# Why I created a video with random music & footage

I'm going to try another animal for now and see if we can start strong, you know, and then we'll go back to the monkeys afterwards.
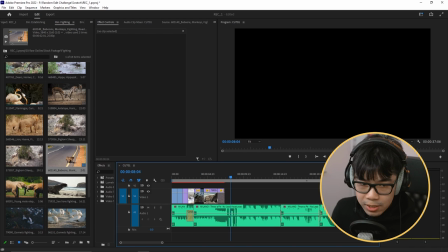So it doesn't feel like I was showing all these animals for no reason. So because we started on flamingos, maybe we can start on flamingos again.
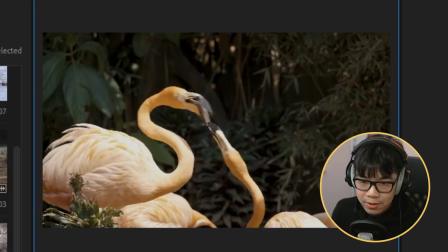So unfortunately, after watching this back, it feels like it starts in the middle of kind of like fighting. And I wanted there to be like a moment where it's like it ramps up into it and it doesn't start right away. I guess not flamingos. What's the next best thing? I think it's got to be these rams. It's still not feeling right. We've gone through plan B. What's plan C?
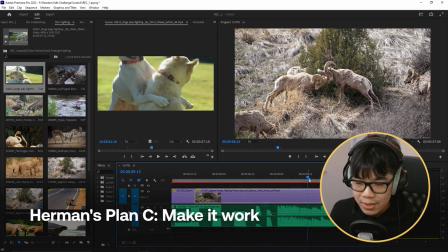If we zoom in to the point of impact, then I think this might be okay. Let's bring in all the moments of the actual fighting.
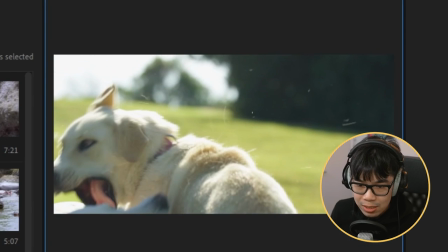I'm thinking about grouping the shots together that are very similar. So if I see some biting, then I want to see some more biting so that it's not like biting, hitting each other, biting again. Although that's a nice variation to kind of like break things up, I do want there to be some form of coherency.
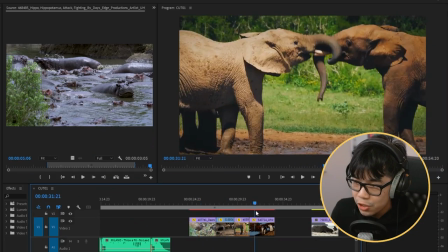all right so i got all my shots in here some of these are antlers pushing and shoving this one's like a little bit ambiguous they're mostly just yelling at each other like
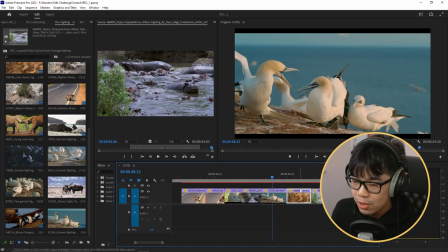and then we got all the biting over here and we're just gonna put them in a way where it hopefully makes
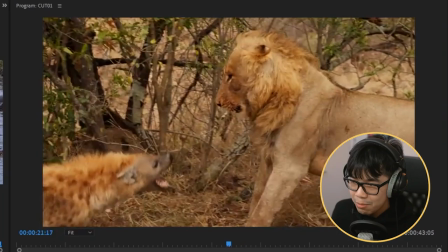sense okay so we end probably on this lion so it feels like okay there's one winner this i
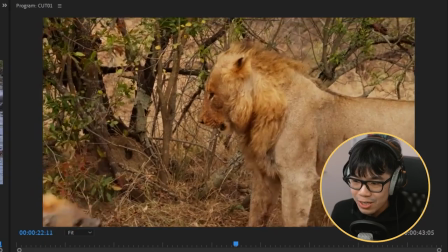think it's a hyena i don't really know my animals like kind of like backs off and it's just like it ends with some sort of triumph and that's a good way to somehow close the
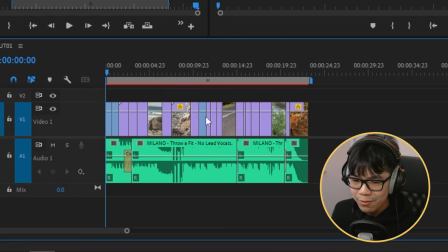curtains on things Okay, so I've got a pretty basic cut ready from start to finish, but I think it accomplished everything that I wanted it to, which is basically just getting the broad strokes there and there's like a basic story so it's not just like a montage of random animal shots.
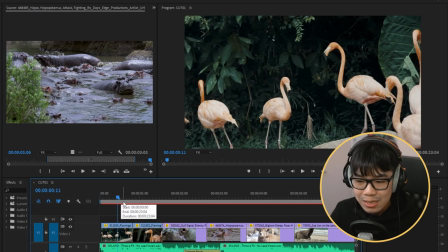I'm just gonna like play with some fades and add some little flashes during the beats of the song. I think I'm gonna start importing things into After Effects where I like to just add a bit of spice to things and usually I'll work shot by shot, but I think in this case I'm just going to import the entire sequence,
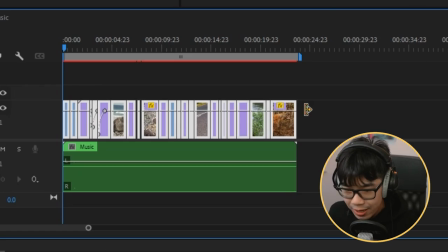which is something that i normally don't do i'm going to highlight everything replace with after effects composition what if we do like a
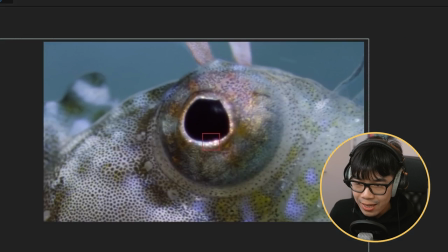bit of a zoom in here so it zooms into its eye and then it zooms in here as well so it almost feels like we're looking at a close-up of the flamingo's eye when really it's going to be this fish i don't know if it's going to be really confusing or unnecessary but we can only try and then find out oh that's pretty sick i'm just playing with a scale in position right now i don't want to cake everything with vfx
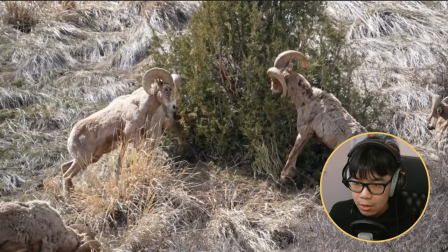just for the sake of it looking cool and although this is really cool on its own when they rammed their
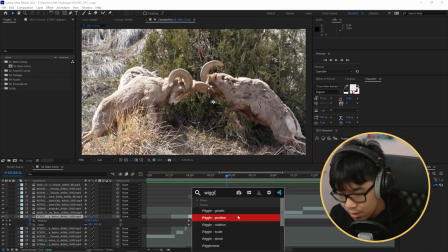horns together i think that we can try adding a wiggle effect that'll just add more to the impact
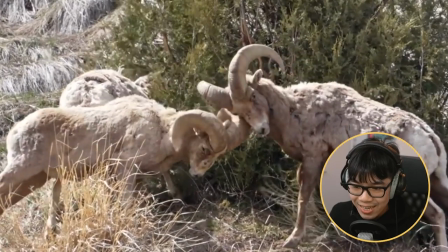oh you see that it's like the impact was so intense that the camera had to shake just
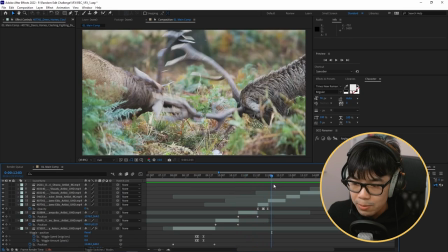adding some keyframes for the transparency so just fading in adding these little black flashes
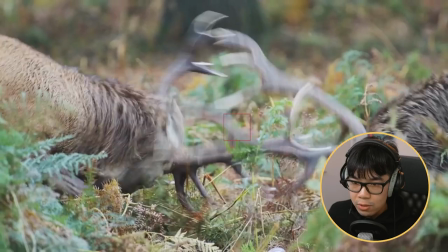trying to keep things relatively centered so it feels like the viewers don't have to have their eyes wander around.
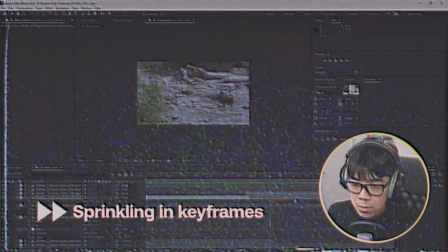They're easy to watch and digest. So I'm just doing some small refinements.
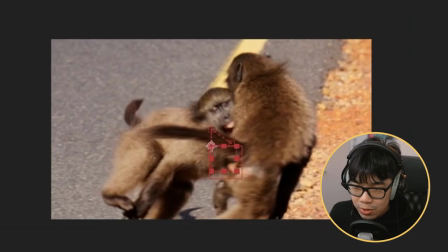Also just playing with the scale and bringing a little more focus so that we can pay attention to that bite and we can actually see that teeth.
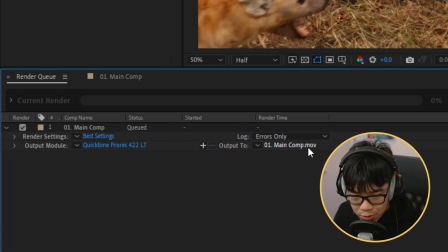Oh man, that is scary. All right, I'm pretty happy with that. Let's render things out. Okay, so we're going to import whatever we just exported.
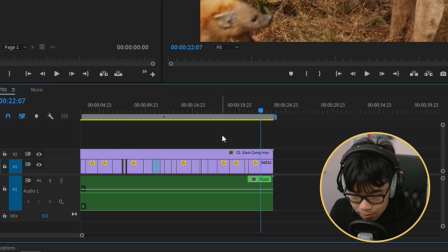We're going to place it on top of the timeline. Before we move on visually, I want to go back to the sound. So I know we have our music figured out and the duration is all good. We love the vibe of it, but we want to enhance some of these moments with sound effects.
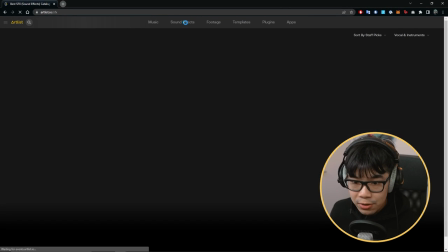Luckily, Artlist has some amazing sound effects in their library. I want to make sure that I'm not just adding it for the sake of it.
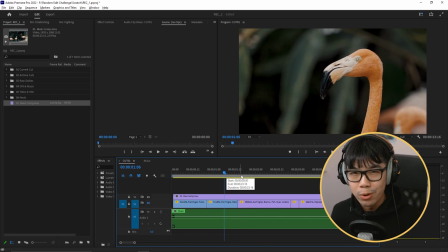During this moment, like I'm pretty sure a little whoosh won't hurt, right? Let's do that. And what do we got?
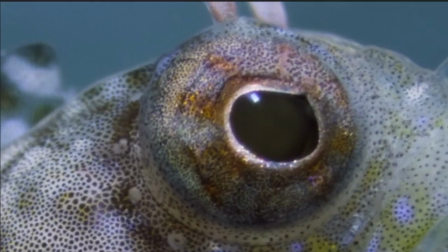Nice. The first one just hit the nail on the head. Ooh. So during the sea lion roar, I think we can definitely add a sound effect.
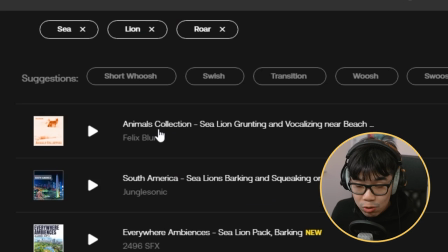I don't know if we can actually find a sea lion roar. Sea lion grunting. Okay. This is a sea lion, right?
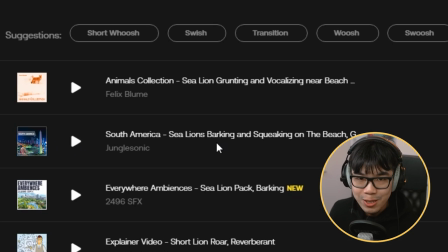Okay, it's a sea lion. So apparently sea lions bark. they don't roar. Learn something new every day.
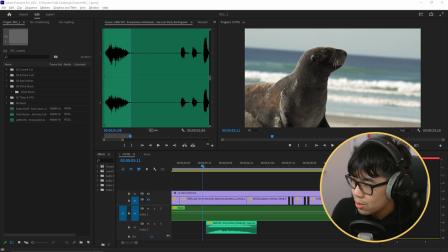Let's do something a little bit weird. I'm going to mix animal sounds, so I'm going to add a little bit of a lion roar as well.
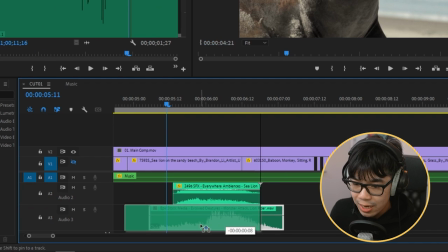I know it doesn't really make sense, but I don't want it to outshine the sea lion noise, so it still feels genuine, but just to give it a little bit of weight.
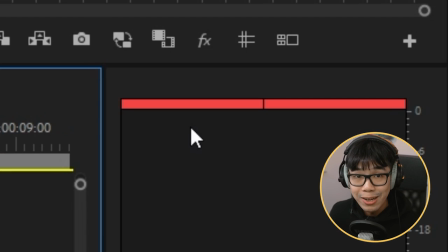So that's better. The sound is peaking a lot right now, but we're going to fix that later.